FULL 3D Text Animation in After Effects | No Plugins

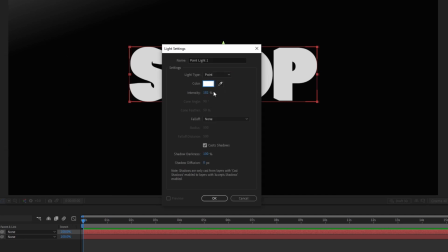Color can be full white, and intensity I'm gonna look on that later. Make sure the cast shadow option is on and hit OK.
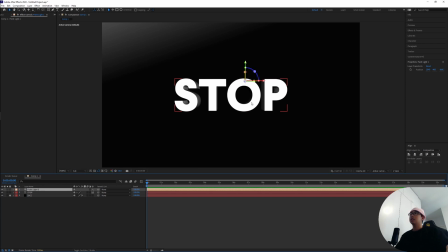And now we're gonna see that the 3D setup has adopted that new light. So I'm gonna drag this light closer to where our
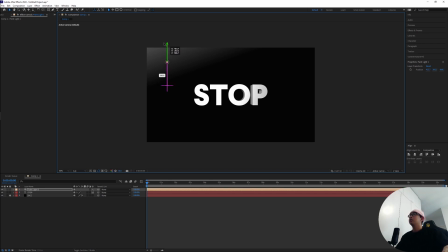sort of white to black gradient is to justify that background a little bit,
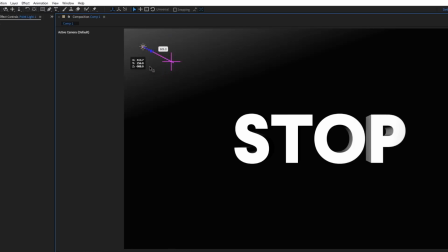and drag this light towards us a little bit in Z space like that.
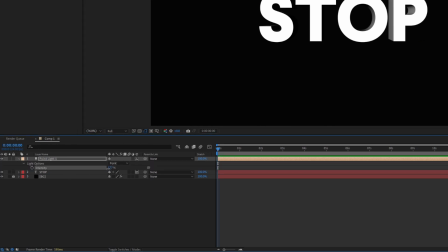Maybe hit T and then drop down the intensity a little bit.
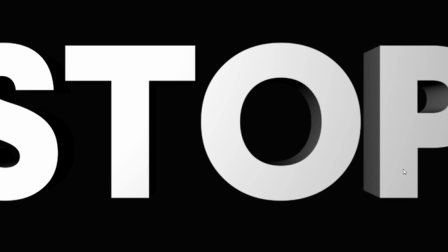So right now we can actually see out the front and the sides of our 3D object a little bit more.
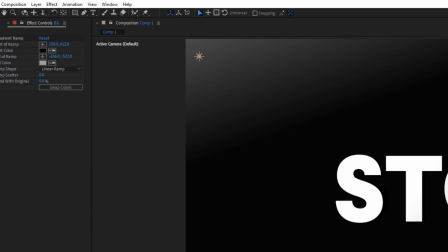Right, so in order to finish our 3D setup, I'm gonna go to layer, hit new, and create a new camera.
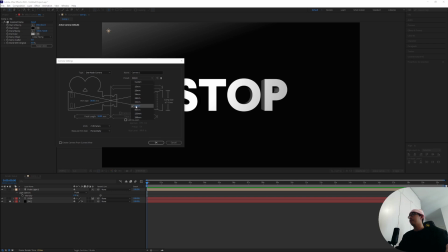I'm just gonna go with a basic 50mm lens over here, hit OK,
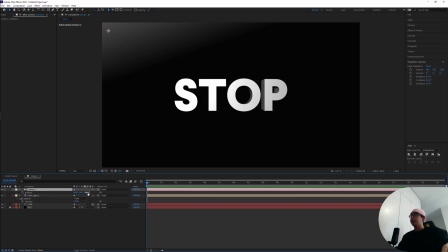and I'm gonna drop down the position by hit P and drag it all the way out into the space like that,
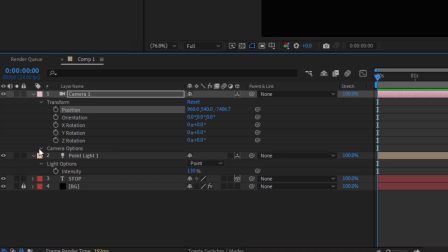while at the same time I'm gonna drop down the camera options over here and zoom all the way in
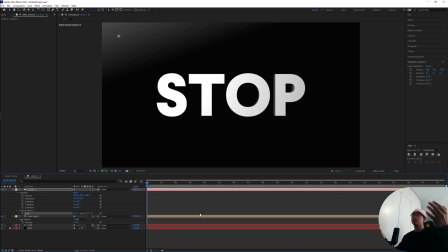until until our 3D objects sort of cover the composition in the same way as it did before. In order to demonstrate a little bit why I just did what I did, I'm gonna drop down the stop object over here,
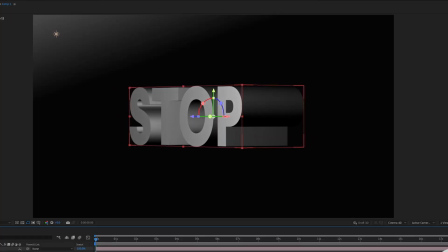hit R, and if I rotate our object in the y-axis like this,
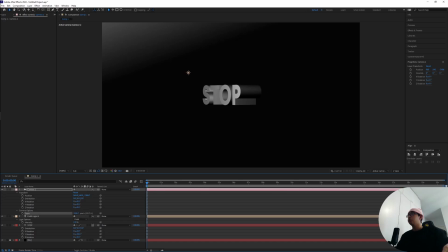turn down the zoom a little bit, and then drag the camera in until the 3D objects sort of cover the composition in the same fashion,
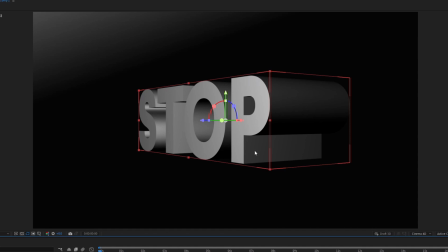you're gonna see that there's a more drastic distinction between what is nearer to the camera versus what is not.
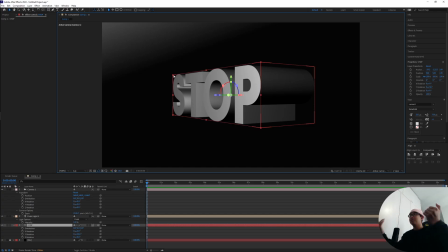On a flat observation like this,
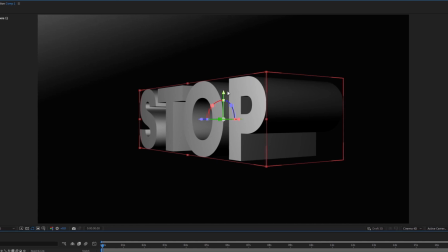there's like a more drastic descent and ascent of the object over here versus what we just did before,
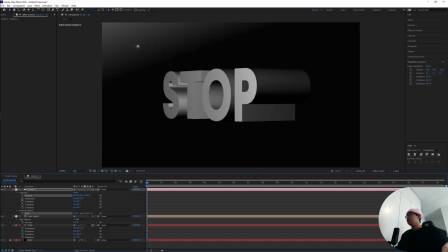which is zooming all the way into the object while also dragging the camera out into the space like this. As you can see, the part that is closer to the camera is now there's a lesser distinction.
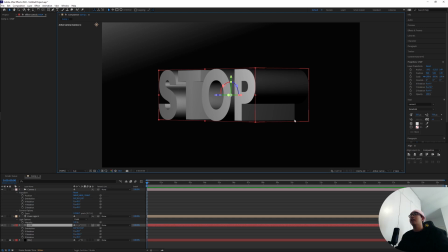We still contain all of the extrusion information of the 3D object.
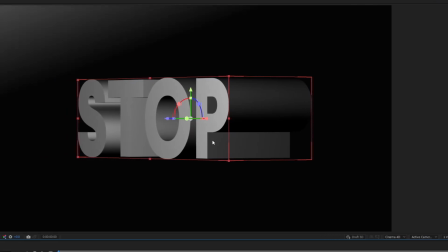If you want to know more about this, I'll suggest hitting this card above right here to know more about the dolly zoom technique.
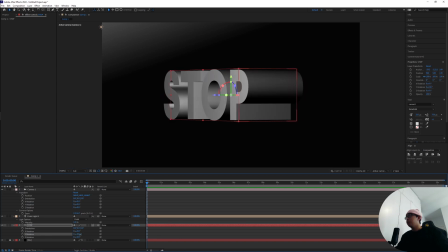The Y rotation, I'm gonna drag it to maybe 50 degrees over here. That's nice. And for the X rotation, gonna bring it up to minus 14 degrees over here.
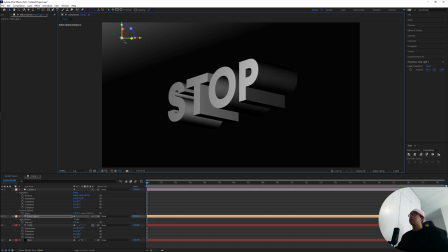That's nice. Just gonna drag this out. This light over here, I want its purpose to be sort of to illuminate the front side of the text.
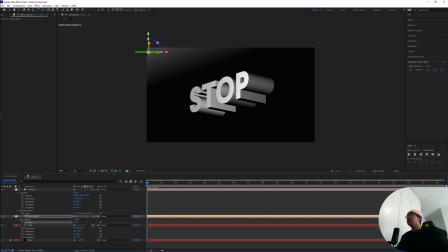Hit the light intensity, bring it up a little bit more like that, and Control D to duplicate that light. Bring it out to this side and drag it further into the space. That way we can sort of illuminate the other side of the text.
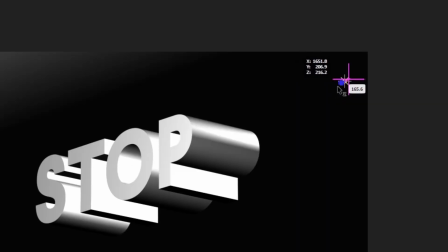Here I want to get some of that good lighting in, get more of that detail of the backside sort of poking out a little bit more.
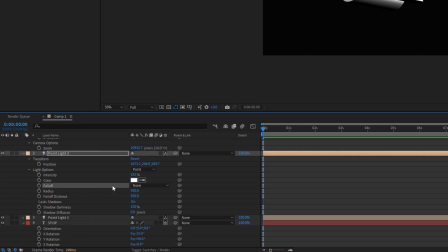And in the light options over here, in the fall off option, I'm gonna make sure to put it as smooth.
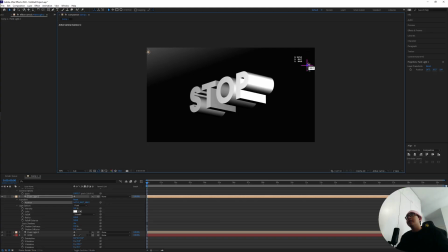And there we get sort of a nicer transition from the light to dark area.
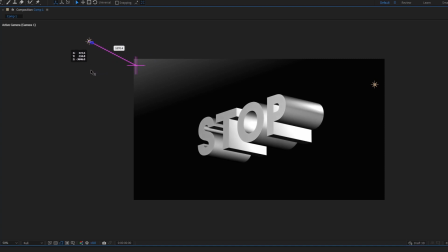I'm gonna bring this light out even further into the space, so you can see more of the actual front side of the text.
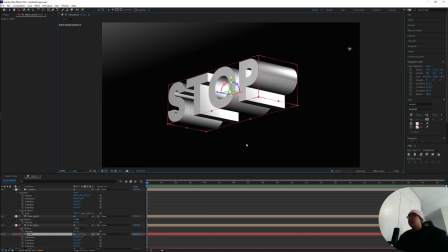Right now, so just based purely out of a design decision, I kind of want to illuminate the sort of the bottom over here of the text as well.
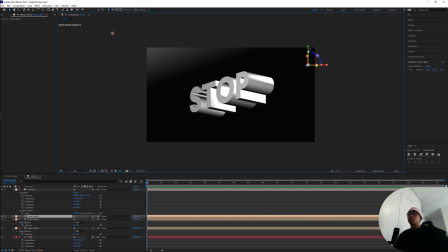So I'm going to click on the light source over here, duplicate it, hitting Control D, drag it down to the underside, and also hit P and bring up the light position and drag it out into the space a little bit like that.
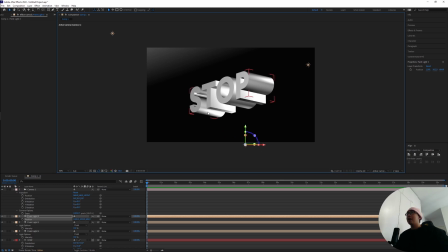Drag it in here, so we just we barely getting some details out in the bottom over here.
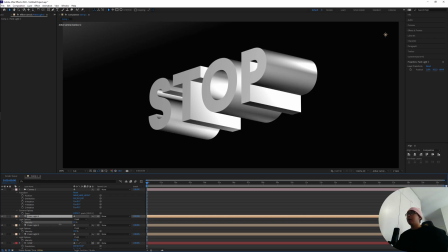Hit T and bring down the opacity of it like that.
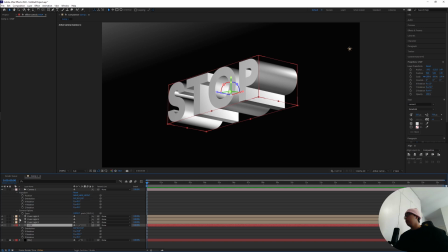Inside of the 3D text itself, we actually have some option to play with as well.
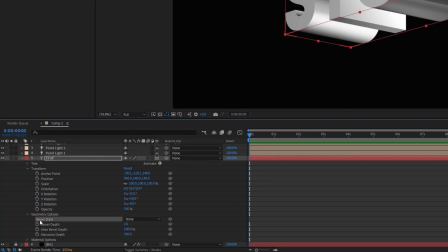Inside of the geometry options is going to be something that can help us with the beveling of the 3D objects. So bevel style currently is set to none, but I'm going to change it to angular and drag out the bevel depth a little bit,
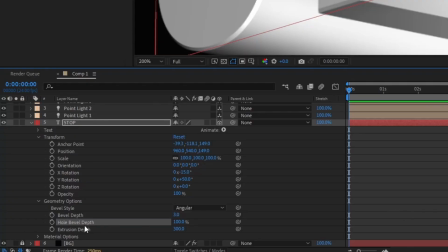and also make sure the whole bevel depth is 100%,
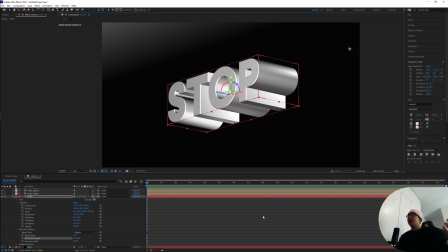and that's going to give us more sides of the object to actually reflect the light off of, which is really good.
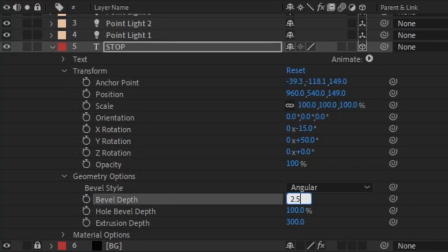I'll drag this down to maybe 2.5. Wonderful.
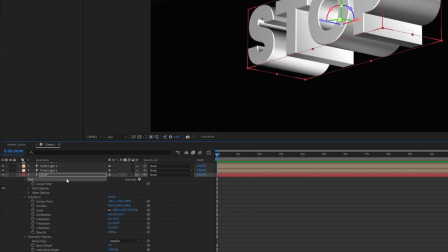And then inside of the text option over here, we actually get a bunch of options we can also play with as well. If you head over to animate, click on this arrow key over here,
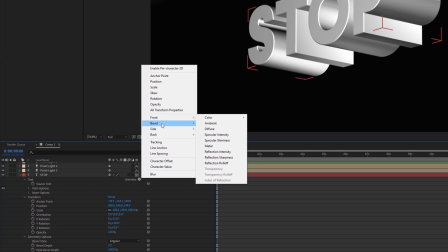and we get various options for the adjustments of the front, the side, and the back, and even the bevel. Maybe I want the front to stand out a little bit more. I'm gonna head over to color,
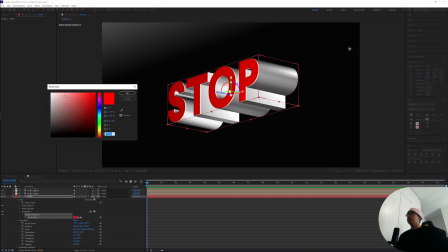RGB, and I'm gonna switch the color of the front to maybe like a full white like that.
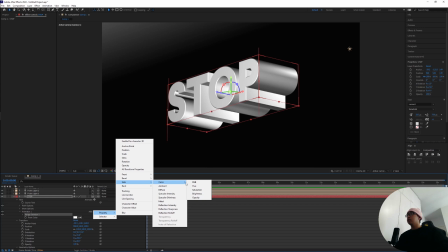And I'm gonna add in a property for the sides to be something less drastic,
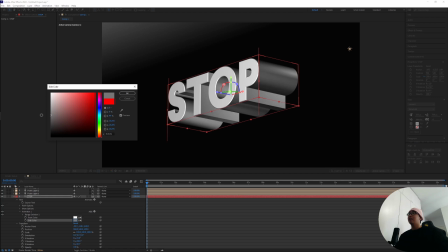that sort of metallic gray color ish. There we go.
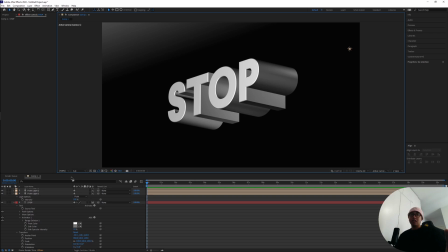Brilliant. And I'm just gonna make one final adjustment over here.
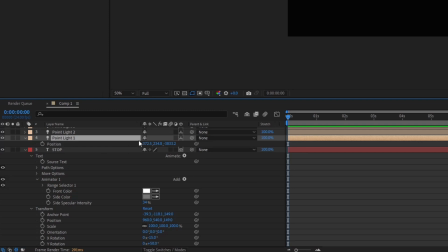The point light, if I hit P and bring up the position, take the position over here,
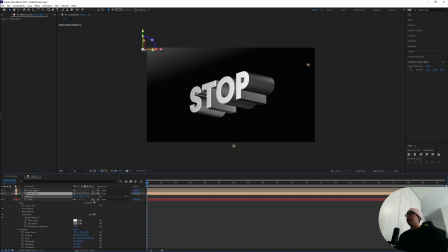hit hold shift while dragging it out, and I'm gonna drag it out further away
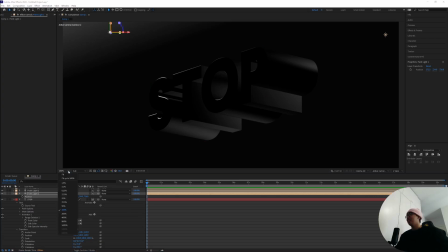Ooh, this is some really nice edge light over here, but that's unfortunately not what we're after.
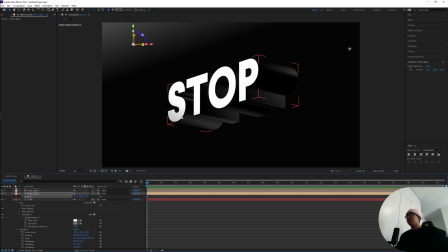If we drag it back over here, we're starting to get some shadows coming in. Maybe illuminate a little bit of the back like that. Next, we're going to begin animating this 3D object over here. And as you remember in the example video,
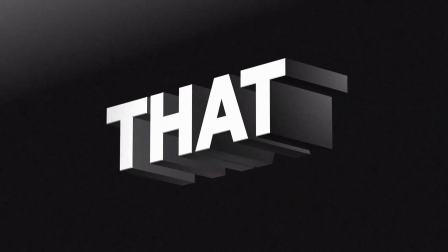the text actually rotates on the y-axis before it switched to another text.
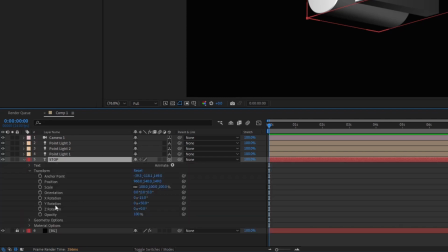So I'm going to drop down the menu over here on the Y rotation option, put a keyframe on that.
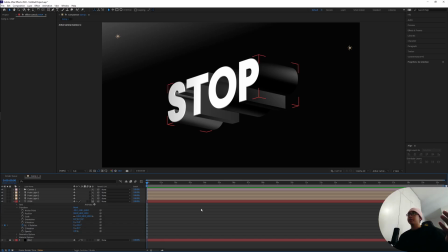Our method over here is just gonna make sure that the text rotates so fast that
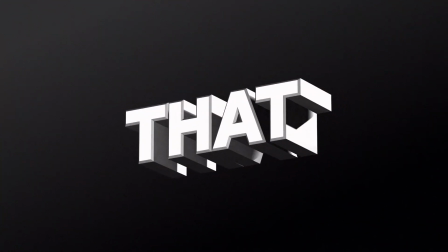you sort of don't notice the transformation happening between all the text.
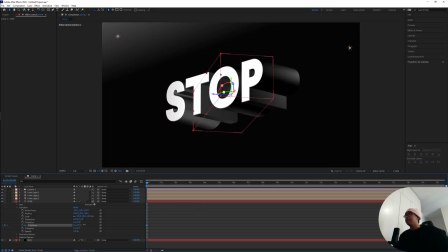So I'm gonna make sure it starts out with the left side of the text facing the viewer horizontally.
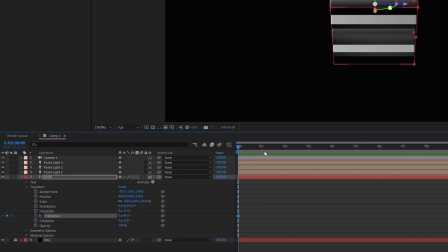That's gonna put it into -90° over here. Maybe move it down to the first second.
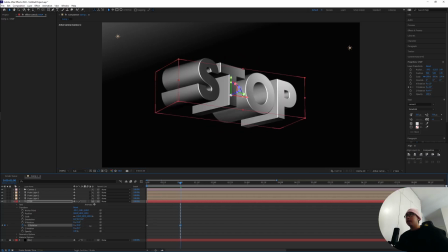Over here, I'm just gonna drag this in and rotate it so that the front side sort of facing us diagonally like that.
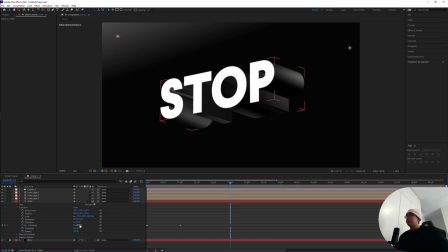And from this keyframe out, I'm gonna add in a few more value to this Y rotation over here,
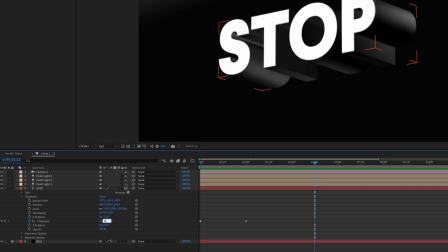maybe 37, moving on to 45 like that.
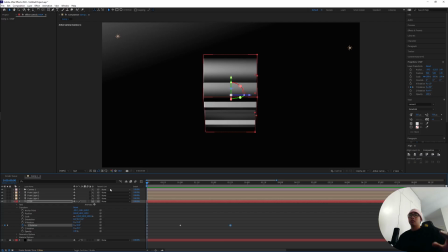So I'm just gonna continue this rotation a little bit more so that the words got time to present themselves properly like that.
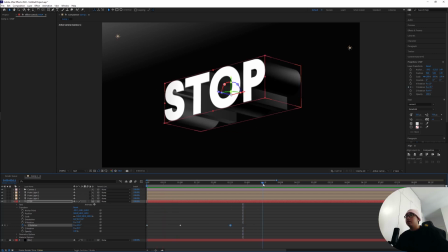At the end of the sequence over here, this is the final keyframe that we're gonna put down.
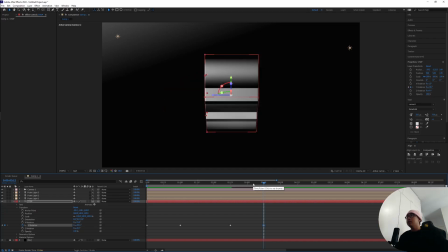I'm gonna put this at 90° so that the other side of the letter is now facing the audience, making way for the next transformation of the word to come around.
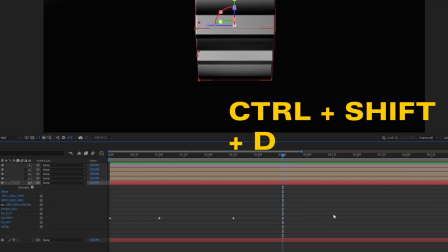At the final keyframe over here, I'm gonna hit Ctrl-Shift-D to cut this layer out.
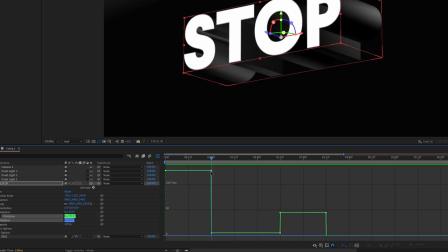I'm gonna highlight this keyframe over here, take this handle and drop it down. We're in the speed graph, by the way, so dragging this handle down over here,
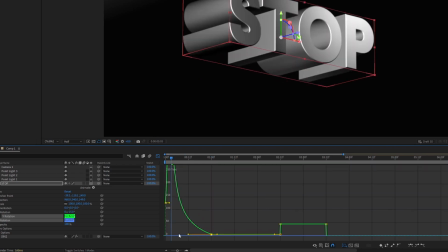as you can probably observe, the curve is going way up, which means the speed is going up as well. I'm gonna also drag the curve, this handle up, so that it starts out at a much quicker speed.
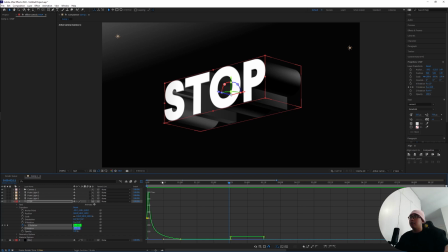Boom. And then doing the inverse of that in this end over here, take this handle,
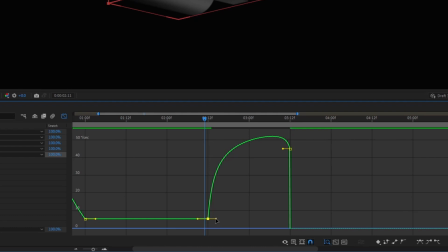drag it down so that it matches the handle at the bottom, and then squeeze the speed into the end.